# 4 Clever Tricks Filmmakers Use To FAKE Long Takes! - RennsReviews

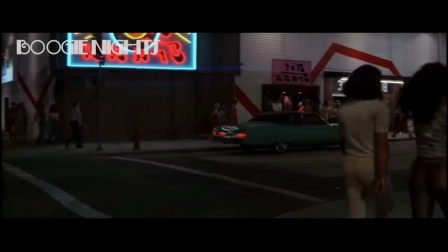One of my all time favorite things a movie can do is have an entire scene take place in just one single take.
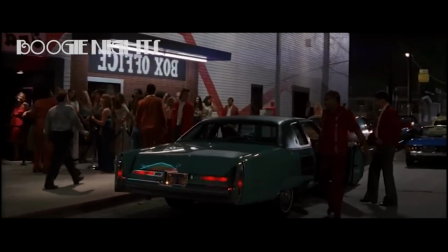It's one of the toughest things to pull off on a movie set because if one thing goes wrong, if one person messes up, if one detail is out of place,
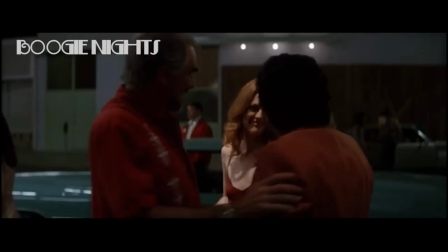then it could potentially take hours and in some cases days to reset and attempt the scene again.
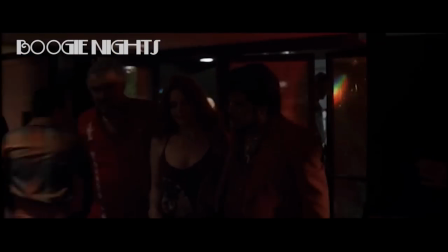On top of that it can take weeks of rehearsal to get everything just right. And that's why I love this technique.
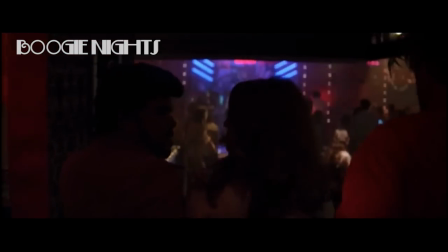It's a showcase of the cast and crew's passion of the movie they're working on,
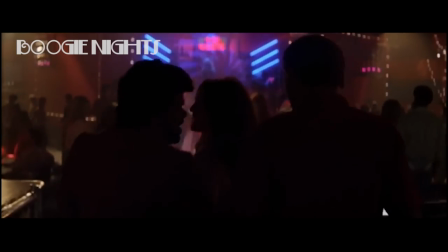and it's quite possibly one of the most difficult and stressful things to pull off on set.
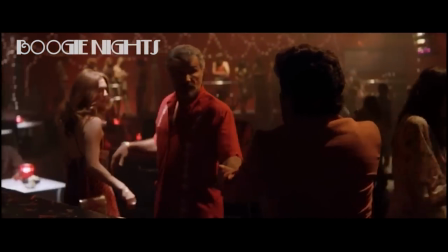And for me, there's nothing quite as immersive as a well-done scene that takes place in just one take,
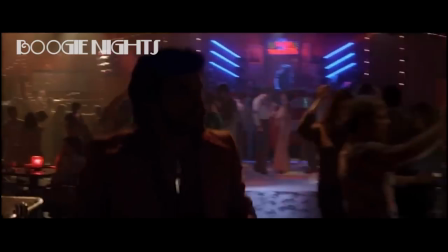but over the past few years I've noticed some directors using a couple of cheats. These directors are trying to pull one over me.
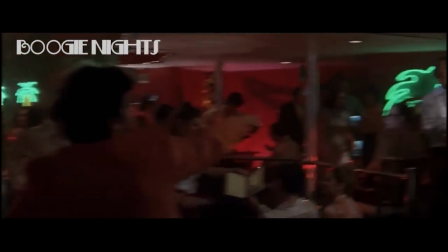They're trying to trick me, and I'm not too happy about that.
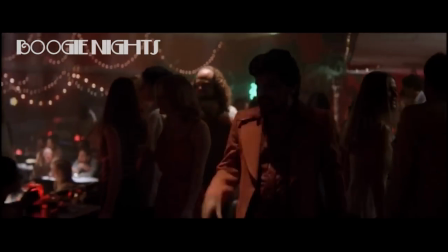So in this video, I'm gonna go over all the techniques that I've seen directors use that are meant to trick you into thinking that you're watching one scene unravel over one single take.
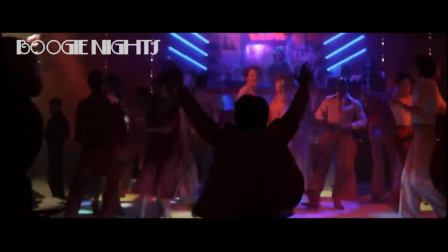But in reality, the scene you're watching actually has more cuts than a teenage girl's inner thighs.
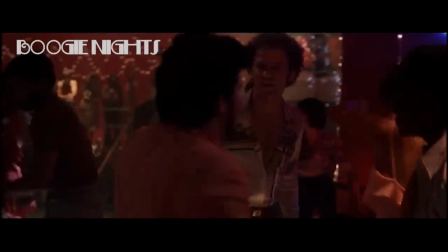So let's get started with what I like to call the fake one take. Let's kick things off with the first technique, which I refer to as the foreground frontal.
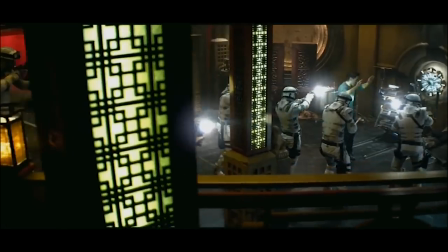The first time I ever noticed this technique was five years ago when I saw the trailer for Total Recall.
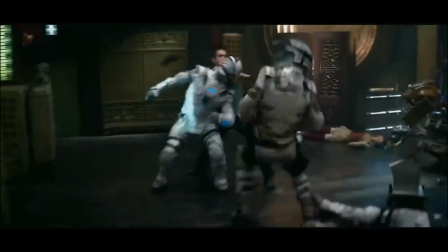When you look at this scene, you can tell that something's up. I think it's pretty clear that the movie is cutting each time the camera passes by a pillar.
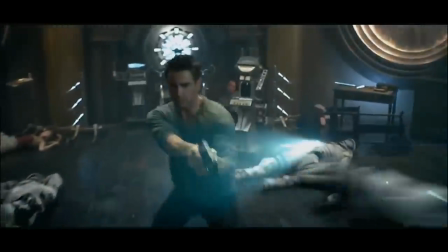And this scene is not helped by the fact that the camera movements are very synthetic and unnatural.
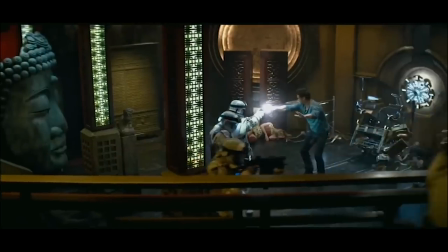But now that you've seen it in action, let me explain.
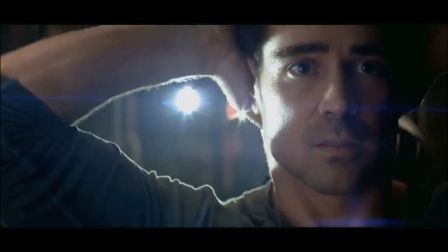The foreground frontal is a technique that several directors like to use, and for good reason, too, because it's a good one.
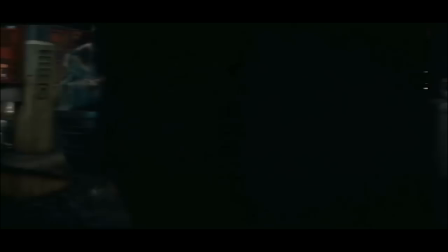So whenever something passes directly in front of the camera, aka the foreground, and takes up the entirety of the screen for at least one frame,
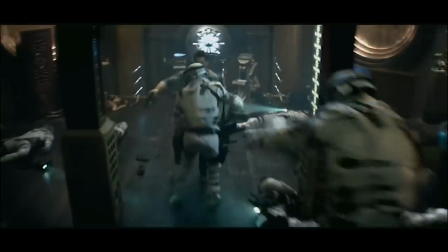that right there is a hidden cut taking place behind whatever is right in front of the camera.
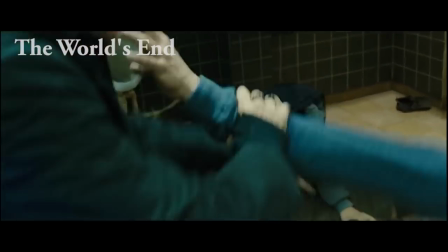In some cases, whatever passes in front of the camera is actually sometimes computer animated.
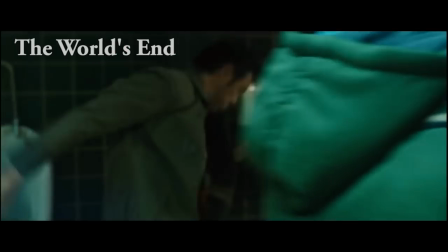But as long as these takes are consistent enough, it can make for a seamless transition from one cut to the next.
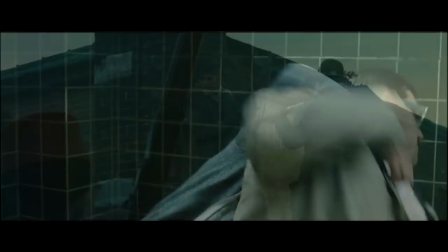So let's go a little bit deeper.
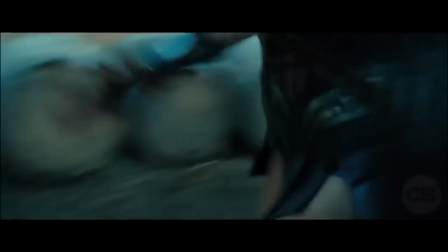Most recently I've seen the foreground frontal used in the new Wonder Woman movie in this scene right here Where we follow her in between these two buildings as she's running Then
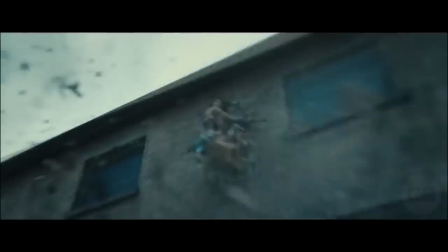an explosion blocks the entire frame and within an instant Gal Gadot has been replaced by a CG monkey Hulk And she's just
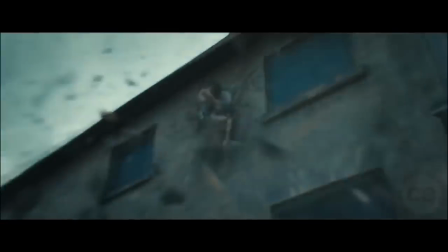jumping around on some buildings This one is incredibly obvious to spot But now you know what we're looking for Then we got the infamous church scene from the
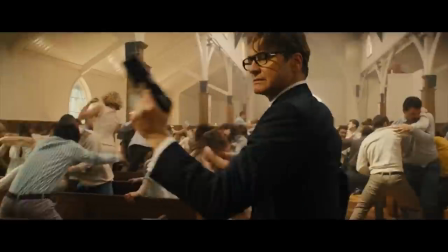Kingsman There are so many foreground frontals taking place here that it's almost difficult to keep count but if you're paying close attention you can tell
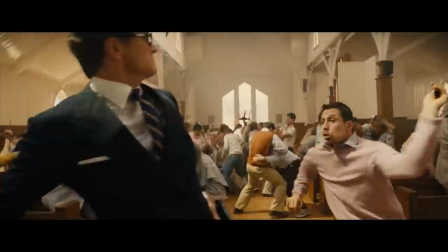that in some instances that both colin firth and the camera are clearly in slightly different
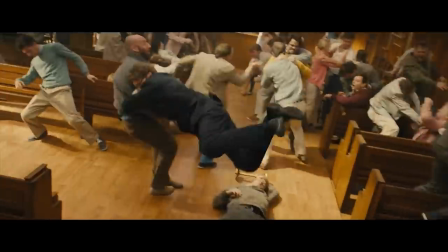positions than they were before the foreground frontal occurred but in this case it
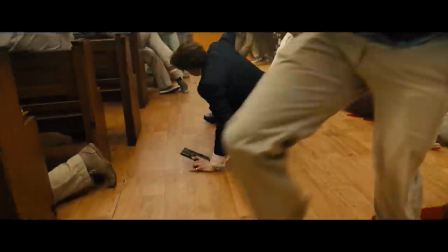really doesn't matter too much because this scene will always be absolutely
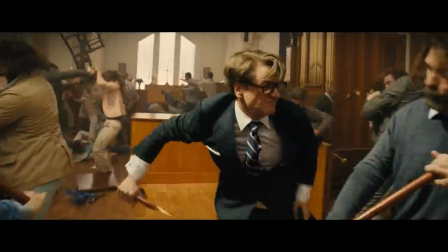awesome and that is the foreground frontal the next technique i'd like to
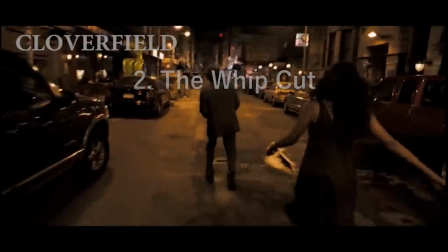talk about is something i like to call The whip cut this technique is incredibly simple to pull off It's also very easy
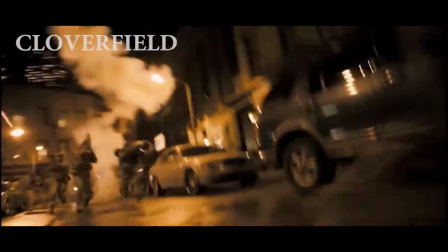to spot once you know what you're looking for It's mostly used in found footage films as the camera work in those types of movies is frenetic and chaotic But I'm getting
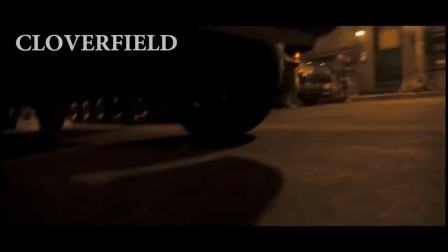ahead of myself.
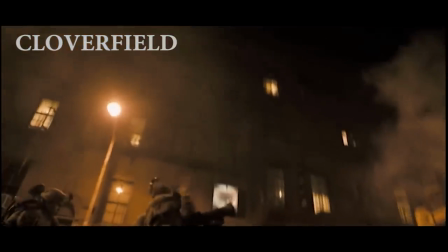Let me explain the whip cut is exactly what it sounds like whenever the camera whips from one place to the next Mid whip when everything is at its
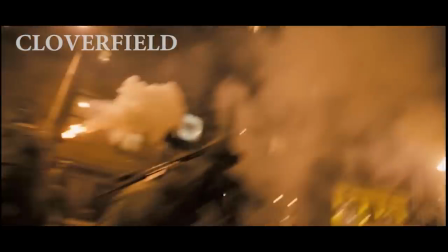blurriest That's where a hidden cut has taken place so long as each take
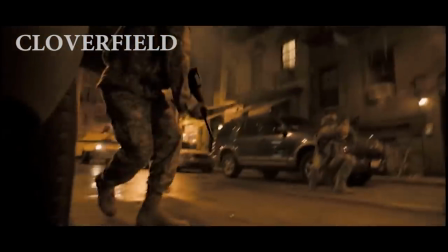begins and ends with a consistent Camera movement and this is as
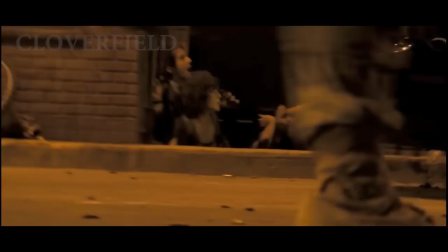I said really easy to do and I cannot stress how easy this technique is to accomplish But like I said before the whip cut is used in pretty
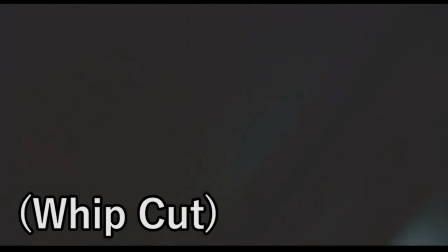much every single found footage movie Since it's so simple to utilize and it's very natural for that type of filmmaking It really can make a
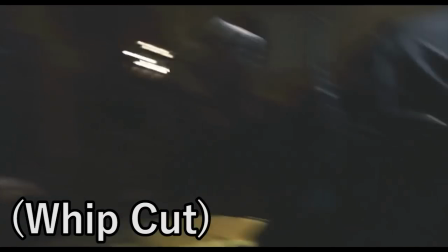scene feel like it doesn't have any cuts when in reality it has several I think quarantine used this to great effect It helped to give that
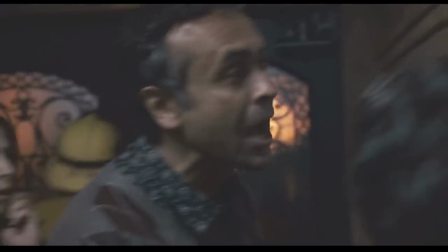feeling of being trapped within that apartment complex with all these characters The movie did a really good job of setting up and establishing atmosphere and then they
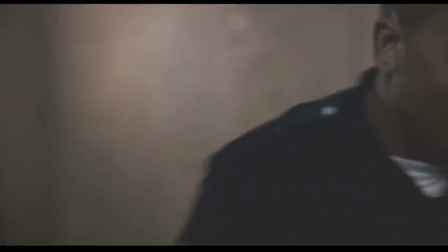go and ruin the illusion with something dumb like this
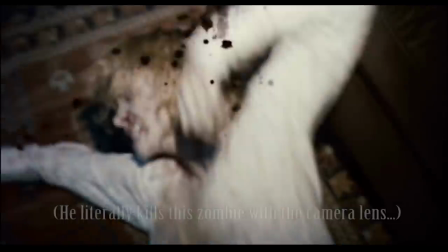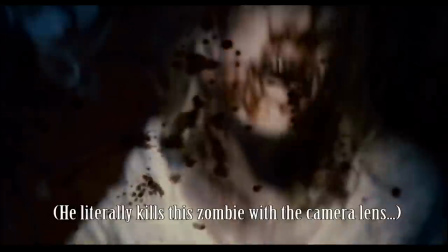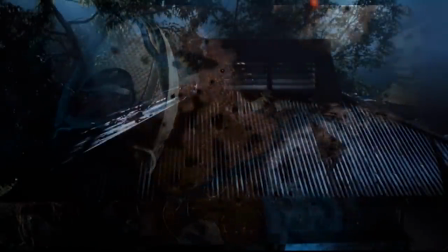The whip cut also lends itself really well to hide the fact that there's a stuntman on screen So let me give you
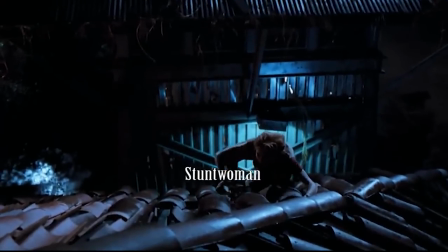a little tip here when that once you hear it You won't be able to unhear it and it might be all you're thinking about But anytime one of the main actors
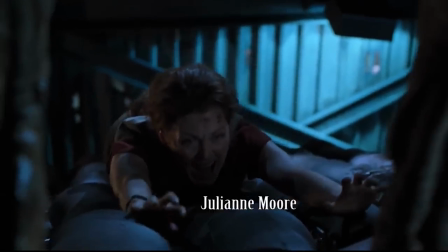of a movie is about to perform an activity or fall down or do a stunt of any kind Nine times out of ten it cuts to
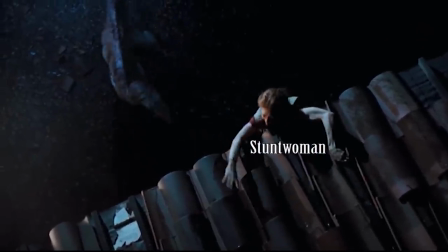an angle where you cannot see that actor's face This is because they're using a stunt person and when something like this happens It's all I can think
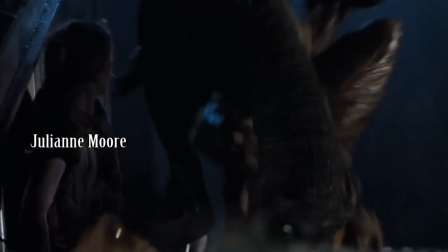about whenever an actor like Tom Cruise or Jackie Chan Performs their own stunt the director always makes a conscious effort to have
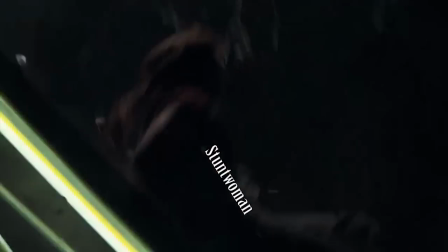that actor turn their face toward the camera So that the audience subconsciously registers that the actor actually performed this stunt on their own
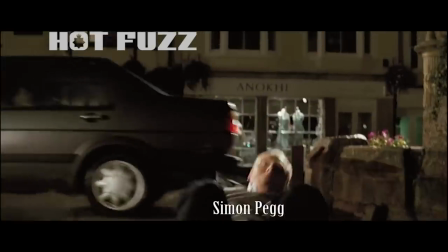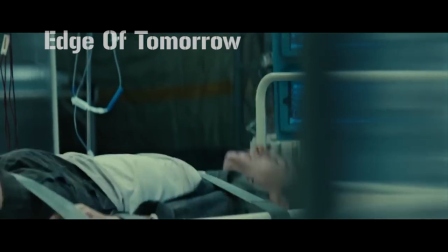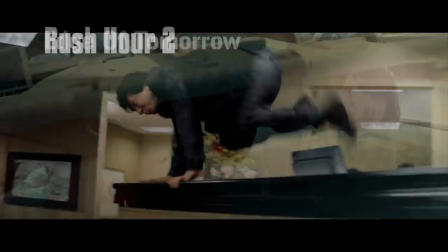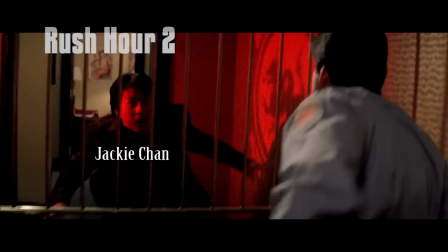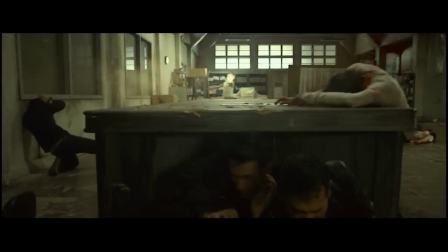Whip cuts are a great way of hiding that a stuntman is being used. Check out this clip right here from the raid 2.
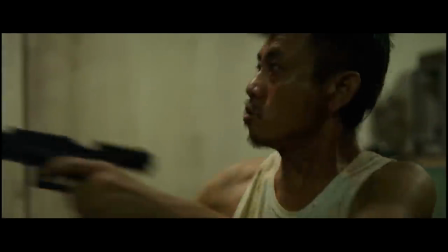It illustrates it perfectly. Here we have the original actor hopping up on top of the table.
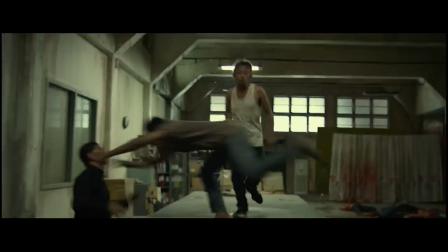Original actor, he's still on top of the table. Then something awesome happens.
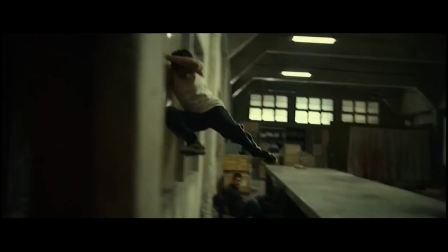Cut to a stuntman running on top of the table, jumping through the window, and hitting the concrete.
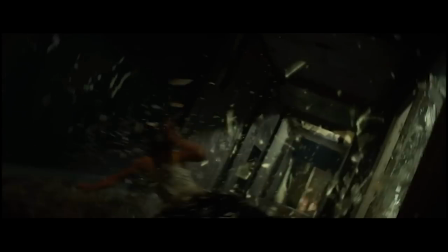And as he hits the ground, the camera flings downward, and there's our whip cut.
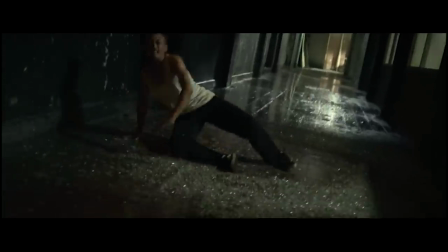Then it flings back up and that stuntman has been replaced by the original actor And it all felt like
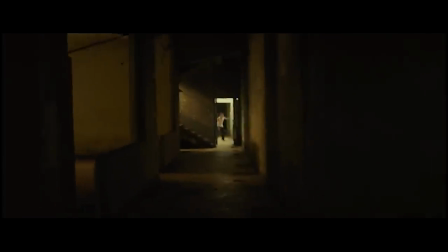it happened in one take Freaking seamless And while I'm talking about it,
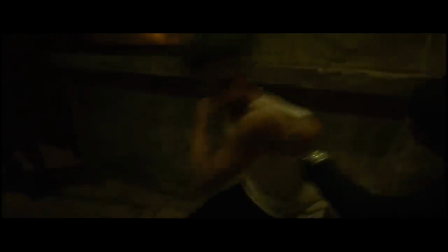both of the raid movies are just absolutely awesome If you haven't seen them, do yourself a huge favor and check them out
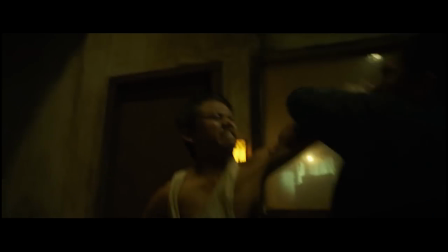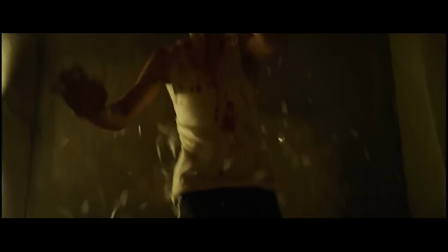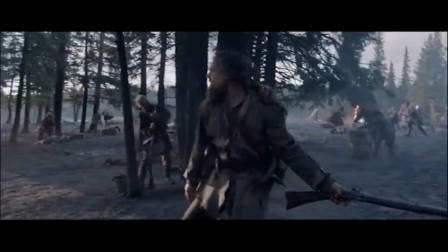So the third technique I'd like to talk about is what I like to call the consistency cut.
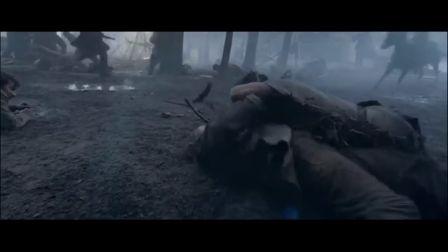That's when the cast and crew rehearse the entire scene and act it out over and over again, as similarly as possible.
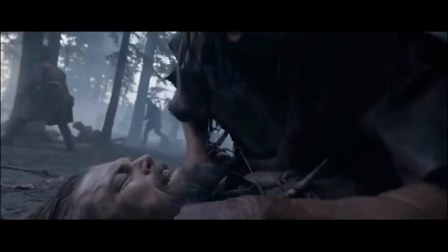And they do multiple takes of this, multiple takes of the exact same thing every time,
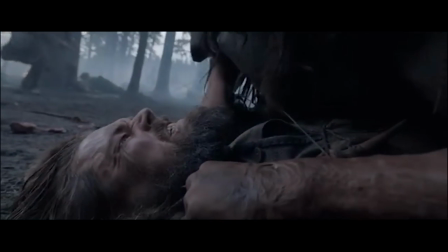With everything as similar as possible with the same exact timing think of it as sort of like a play on stage And so long as this technique is done well,
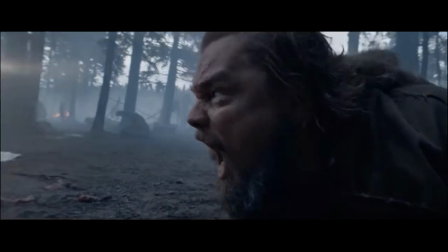which it usually is this is the toughest technique to spot I'm pretty sure it was used a few times in the revenant There's just there's something
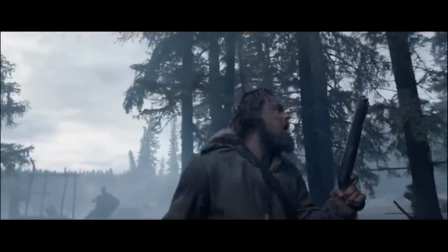going on in a couple of parts of this movie here Like you can see that there's some trickery taking place But it's really hard to identify and
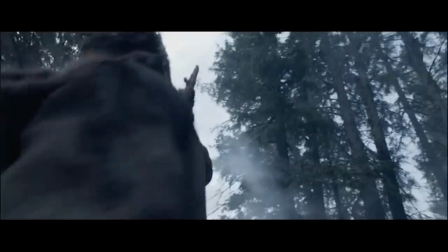pinpoint exactly where the cuts are now I'm not positive about this one,
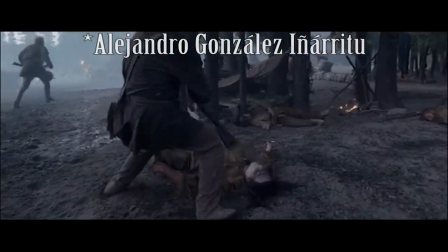but I'm pretty sure Alfonso Cuaron was using the consistency cut method throughout this movie.
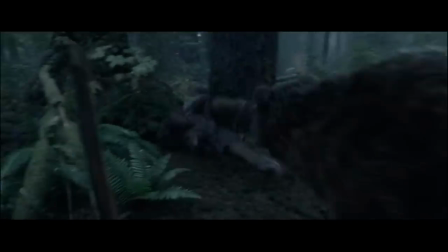Probably also used it a bit in Birdman. But I know for sure they used a consistency cut in the beginning of James Bond Specter.
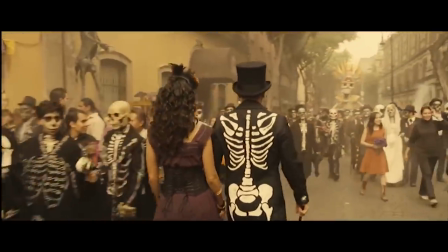Awful movie. It's pretty evident they did too.